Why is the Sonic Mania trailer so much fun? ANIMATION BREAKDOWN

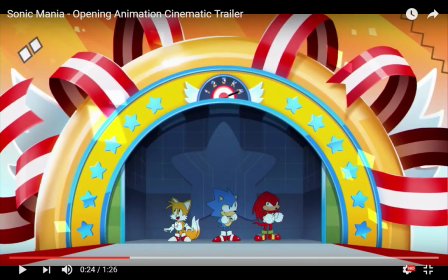250s
And then Tails, continuing his characterization, goes, yay! Everything's so cool and I'm happy. Which is something I quite like. And then Sonic and Tails look at each other as they start to run off, and Knuckles tries to get a head start on Sonic. You see that? He's starting ahead of anyone else running, because I'm gonna be first, damn it!
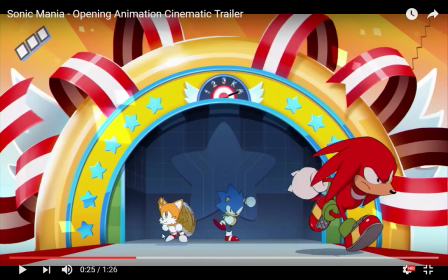270s
But
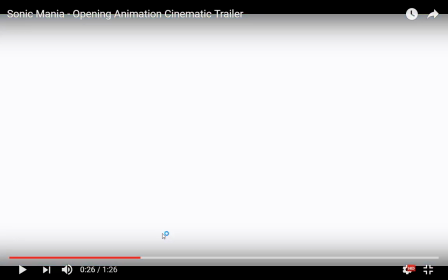273s
once Sonic takes off, you get the sense that he's definitely got the more speed of the three.
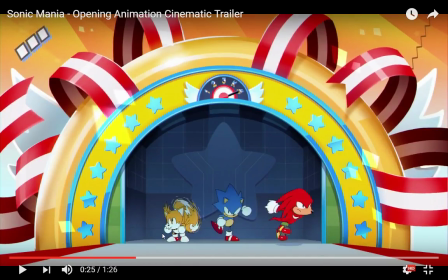279s
And one of the ways they accomplish that is that Knuckles, when he runs, you see this just kind of takes a couple of steps. There's not much to it. Sonic does the whole, Knuckles just kind of takes off. Sonic does a whole wind-up thing. Look at him in the middle there, kind of getting ready, and then you get the poof,
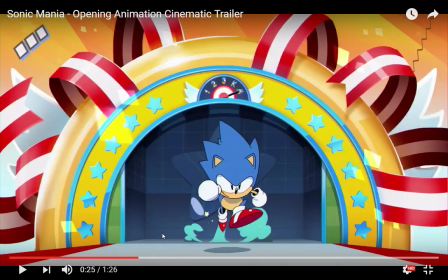300s
that little pow, that little kickoff, that gives him such a greater sense of speed than Knuckles, who just kind of starts moving.
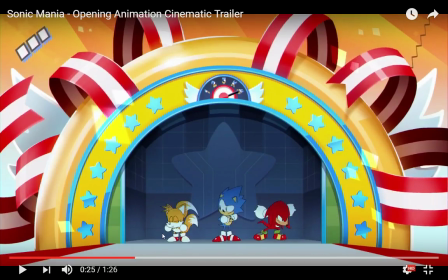306s
Tails also has a wind-up, literally, with his tail.
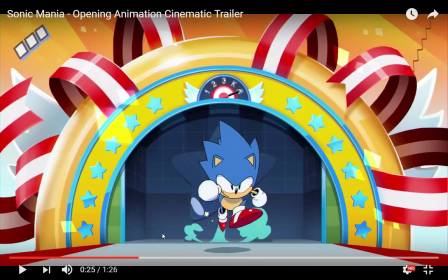311s
But Sonic is the only one who gets that poof when he takes off, which gives him that greater sense of speed.
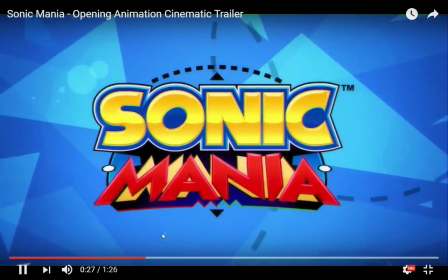316s
Also, the classic Speedlines meme thing going on here. Which is just...
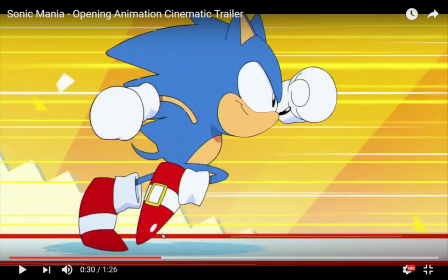322s
And the whole animation is filled with little clever bits like this. I also love the run cycle they have for Sonic because it's so expressive.
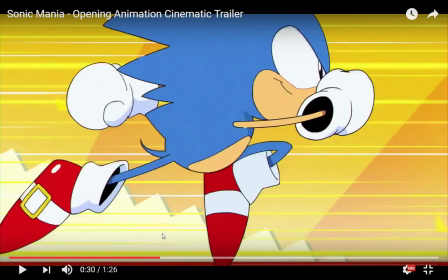329s
Look at him. Like, this is not just a dude. He's not doing like the cool Naruto run that was kind of prevalent for modern Sonic for a long time. This is someone who's full stride, doing the full like leg forward skip, boing, boing, like this.
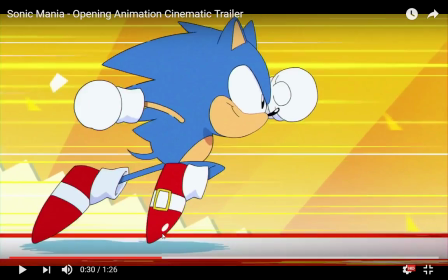348s
There's bounce. There's so much bounce to him. You can see it also in the way that his head.
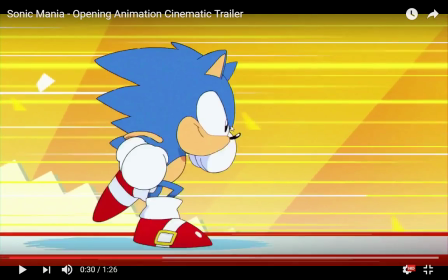353s
He does this little nod. Down, up, down, up, down, up. And the arms kind of carry him.
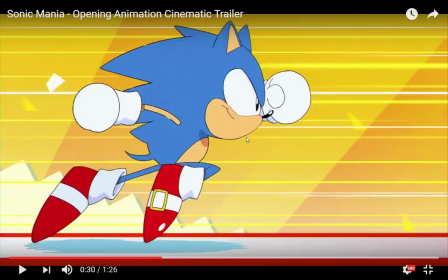360s
This is an interesting choice, especially for Sonic, who's very much about his legs.
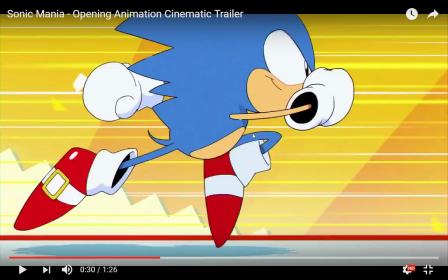364s
But you can see it's for this run cycle, it's more like it's the arms that carry him.
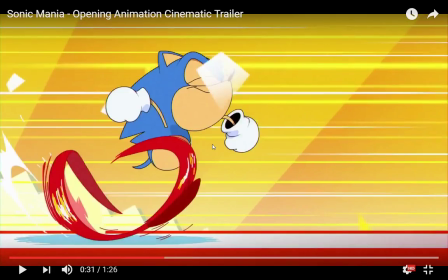371s
You can see how he punches forward in the air. It's kind of like that drags him. And then his legs kick in.
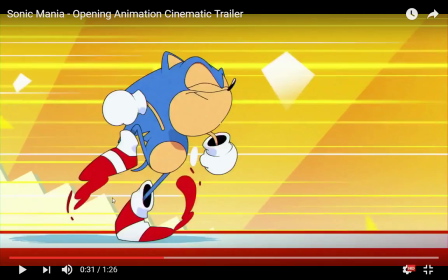375s
And I love the animation smears here. Look at this. This looks like ink, like splattered out.
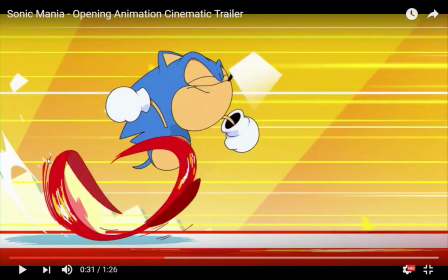381s
And then it turns into the classic Sonic run spiral. And the beautiful thing about this technique of animation is, you can see as I advance the frames,
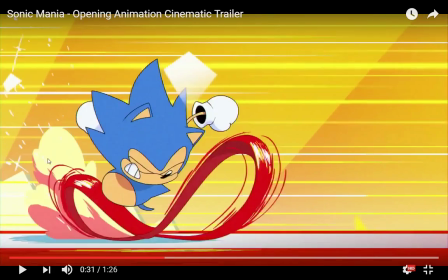391s
it's not like the spiral is really moving rapidly.
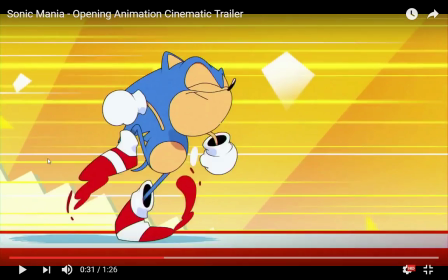395s
It's not like there's a whole lot going on, but the way that the streaks of
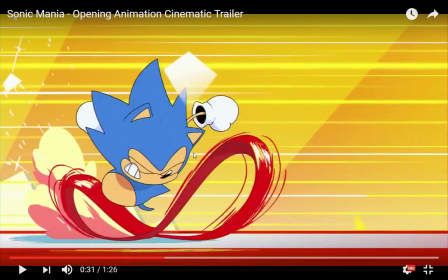400s
red and a little bit of gold and a little bit of white are arranged in this very dynamic, very squashed infinity sign pattern gives the sense that like if something is rotating really, really rapidly.
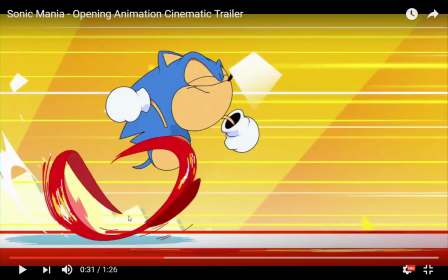414s
And that's such a clever bit of use. And I also love you can see when he's winding up to, and then he does, it's like he's a spring, right?
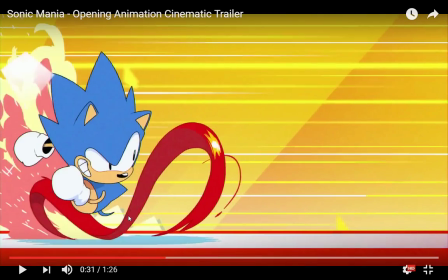422s
He compresses down like a spring, and then he gets ready. And you can see he starts kicking up dust behind him, which again is such a lovely little detail.
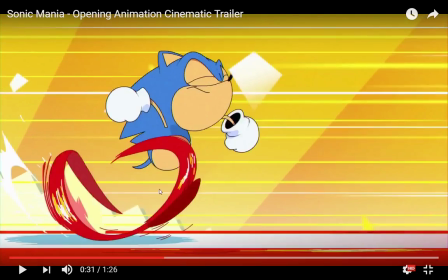431s
And there's a lot of effects going.
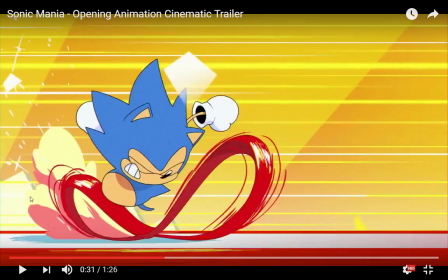434s
You see this little effect going on out here, which transitions into these stars, and then he starts kicking up the dust.
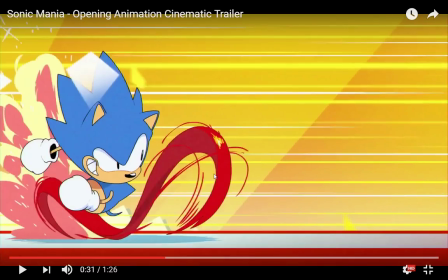442s
And again, as you can see on the loop here, it's not like there's a whole million lines moving at the same time to convey the sense of speed.
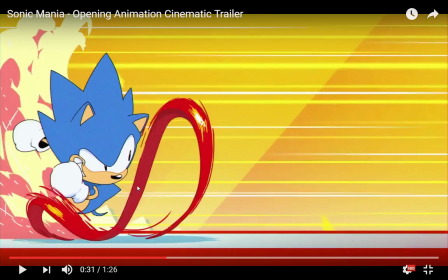448s
It is entirely the shape of the thing along with those jagged lines along the edge that gives it the movement.
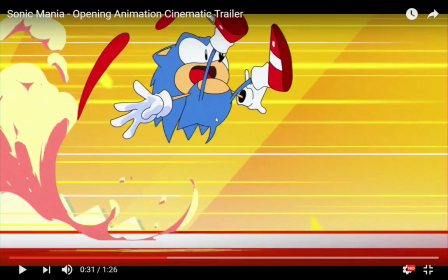457s
It's this fantastic little frame. Whee!
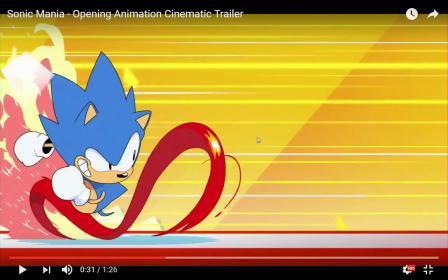463s
Right? Because we're completing the spring motion that started here. He does the spring and then boom.
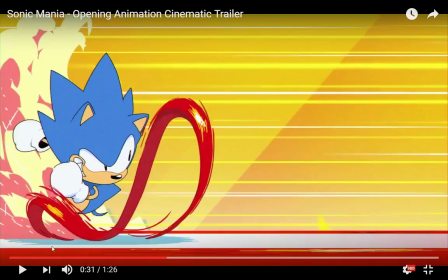469s
And again, some lovely animation smears because this circle here has to be resolved.
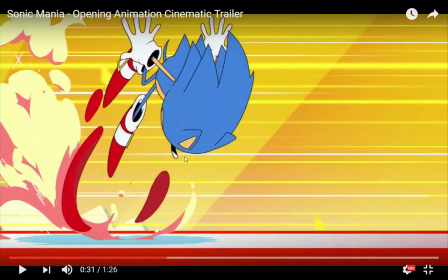474s
You can't just make it disappear from one frame to another. So they resolve it by having these little smears follow the line of Sonic's motion as he flips over in there. And you can see he's being stretched here. There's some excellent squash and stretch going on. As he's being flipped over, these smears follow his feet.
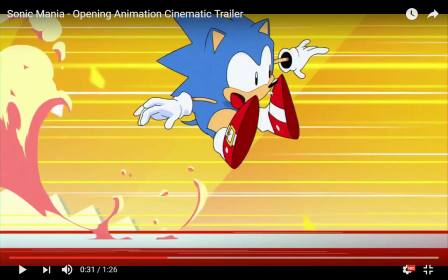492s
And then finally, once he completes the flip, they vanish.
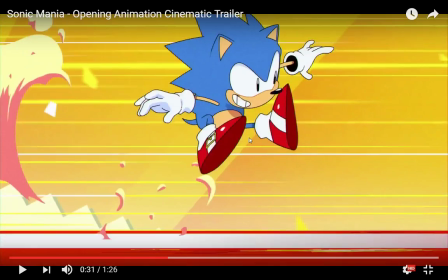498s
And I just love it.
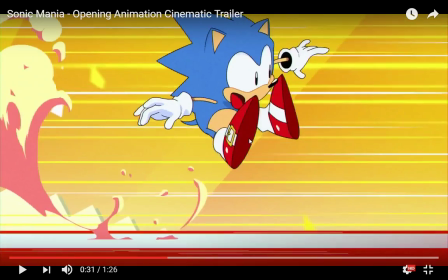500s
And I love this little in-between frame where he changes from wee to ha-ha.
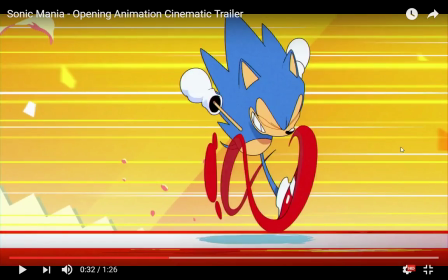508s
And then boom, down, and you can see he restarts the run thing.
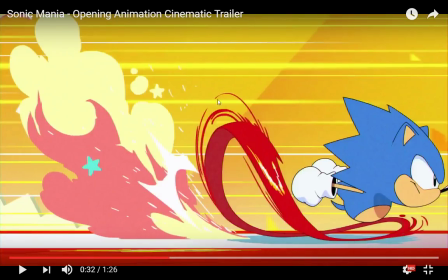514s
And again, all the speed is communicated just by the streaks going on.
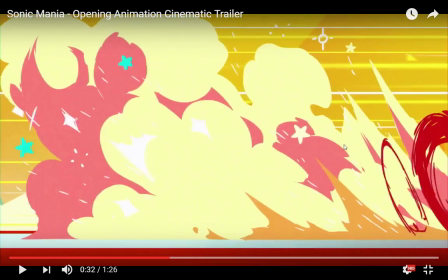519s
And this little lovely circle behind him here, sort of indicating that rapidly spinning feet were here for just a moment.
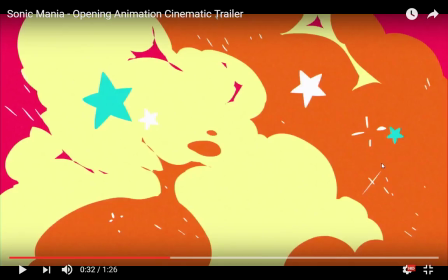526s
And then you get these wonderful, this is so 90s somehow. I think the color combination, for some reason,
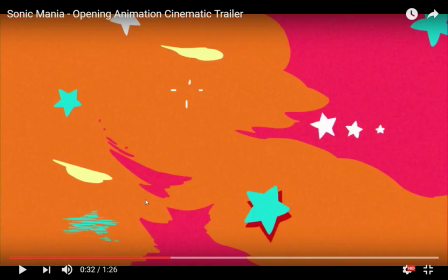533s
it reminds me of a lot of 90s aesthetics with the stars and the bright contrasting colors.
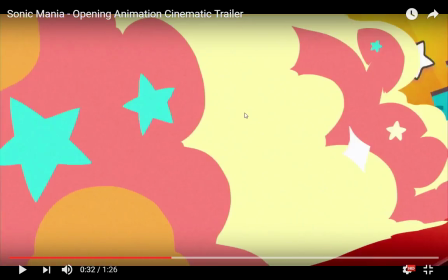543s
And all this busyness kind of serves a purpose.
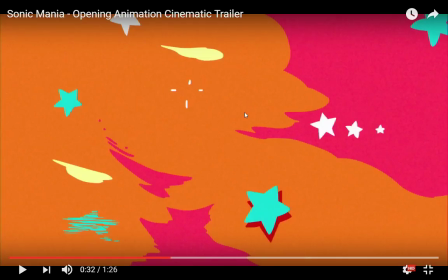546s
It informs, like, if you didn't have all these stars and sparkles and crazy things going on,
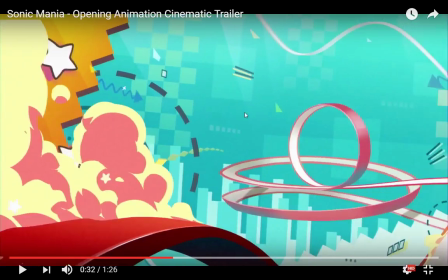552s
I don't think this intro would be as fun and as whimsical as it is.
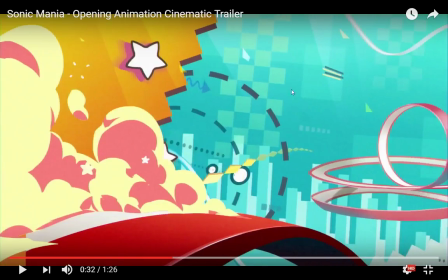558s
But because all those things are there, and again, talking about 90s aesthetics, look at the background in this thing. This is so almost painfully, like, rooted and grounded in that 90s aesthetic that also informed Sonic in the Genesis era.
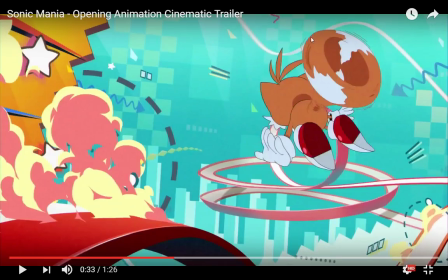574s
And by the way, similar to the spin loop on Sonic's feet,
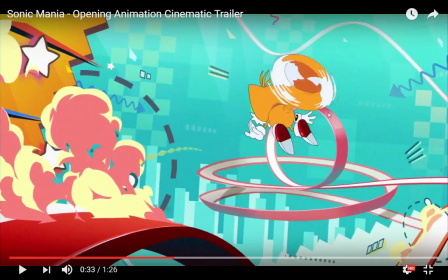579s
Tails' tails don't really, like, there's not that many lines moving on the cycle.
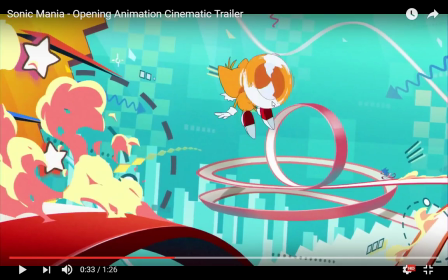585s
It's just that they move this bit of white around. You can see that's pretty much the thing that's actually spinning.
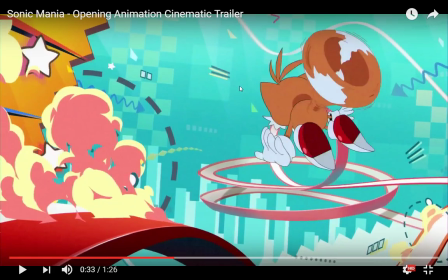591s
And because it's so jagged and kind of frayed, you get the sense that, oh,
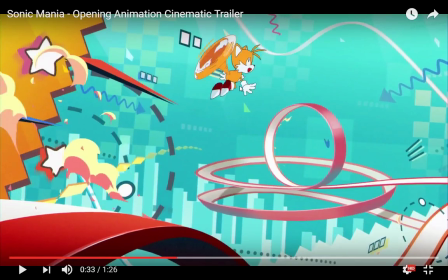596s
there's a lot of speed going on here, even though there aren't not nearly as many as you'd think. It is just this trumpet shape, basically, that's kind of been spun just a little bit frame by frame.
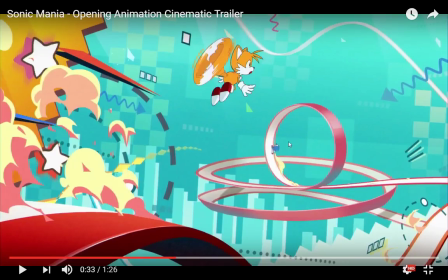609s
And you'll also notice that as Sonic, you can still see Sonic's features when he's running along here, right?
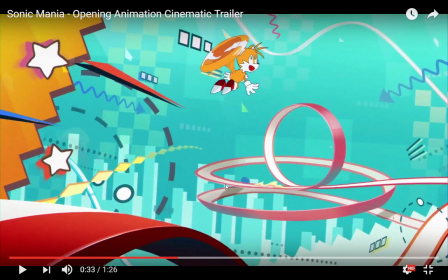617s
But as he gets faster and faster and gets further and further away, he just becomes a blue blur, literally just this blue streak in the background.
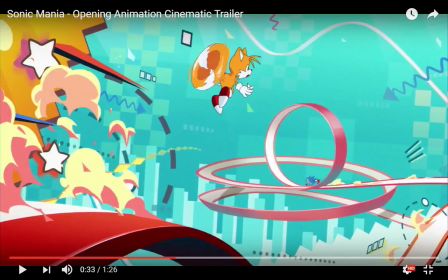625s
And Tails, again, they're characterizing him in that where Sonic he is rushing the hell ahead.
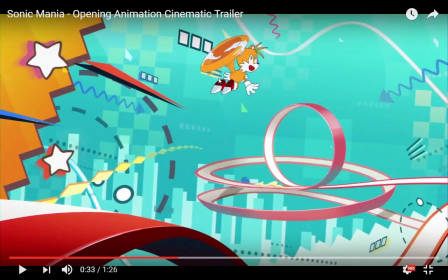632s
Tails comes into the frame, he stops, he looks around, yay, this is fun, he's having an adventure, which is a brilliant little bit of characterization.
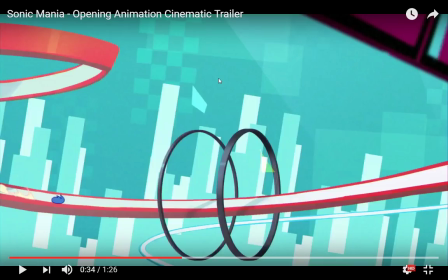640s
And this is something that there's a lot of Sonic fans who have a lot of opinions about why classic Sonic is the best or why new Sonic is the best. For me, the thing it comes down to is I've always loved silent characterization more than
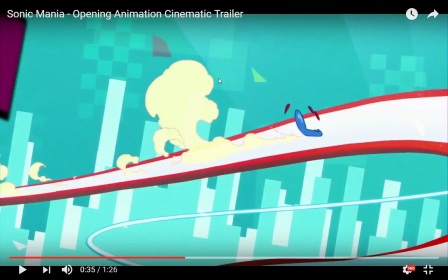658s
dialogue characterization. I think it's more fun. WALL-E is one of my favorite movies of all time.
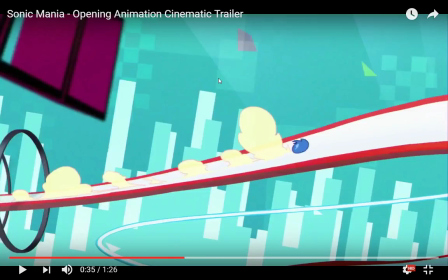663s
And that's something this animation trailer does a great job at, is giving the characters character, like informing their personalities without ever saying a word. Some more animation technique coming in here.
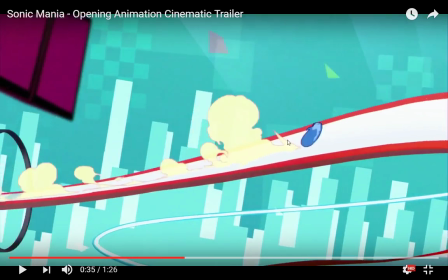676s
You can see, again, Sonic is a streak here. He's doing the whole rolling thing.
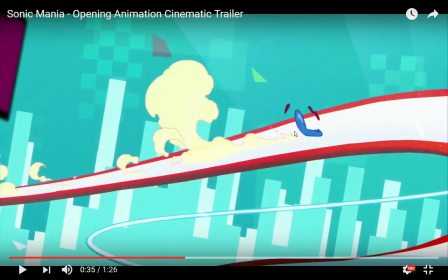682s
But now we need his feet to start coming into frame. So what do?
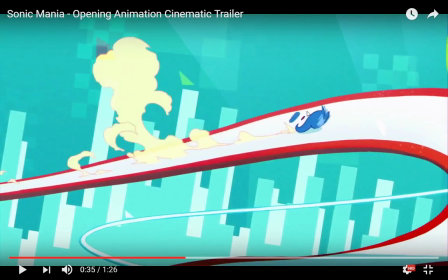687s
We start putting these little red blots on screen that resolve and become, that's his feet. Like, we introduce the red color before Sonic stops spinning, so that when the red color shows up in his feet, it's not like the feet popped into existence.
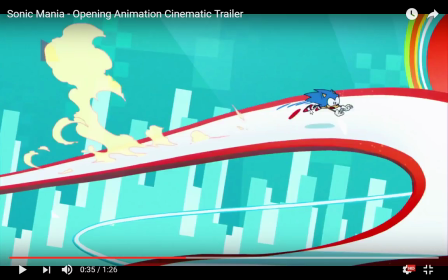702s
They were always, it feels more like they were there from the start.
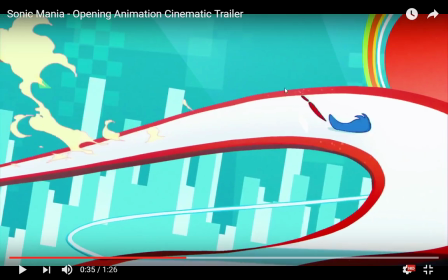706s
And you can see it again here as we have this transitionary frame where they're not placed like they're his feet at all.
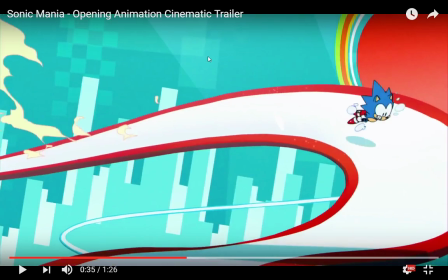713s
They're just these two little red blobs that follow him around. And here you can see that this is definitely an anime technique.
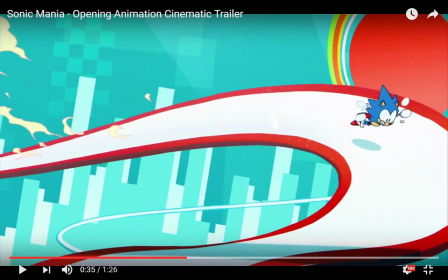720s
If you look at the little blobs around here, indicating that Sonic is flailing, that's 100% an anime technique.
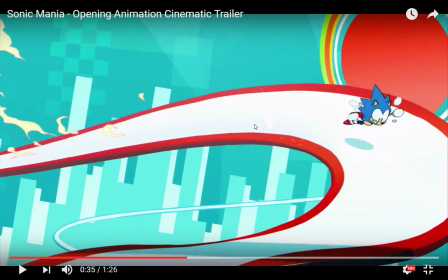729s
Whereas a lot of the squash and stretch, that's not something you would see in, like, anime typically. Like, it's fairly rare because it's the kind of technique that Disney would be prone to use. The squashing, the stretching, the deformation of characters like that, especially to create motion.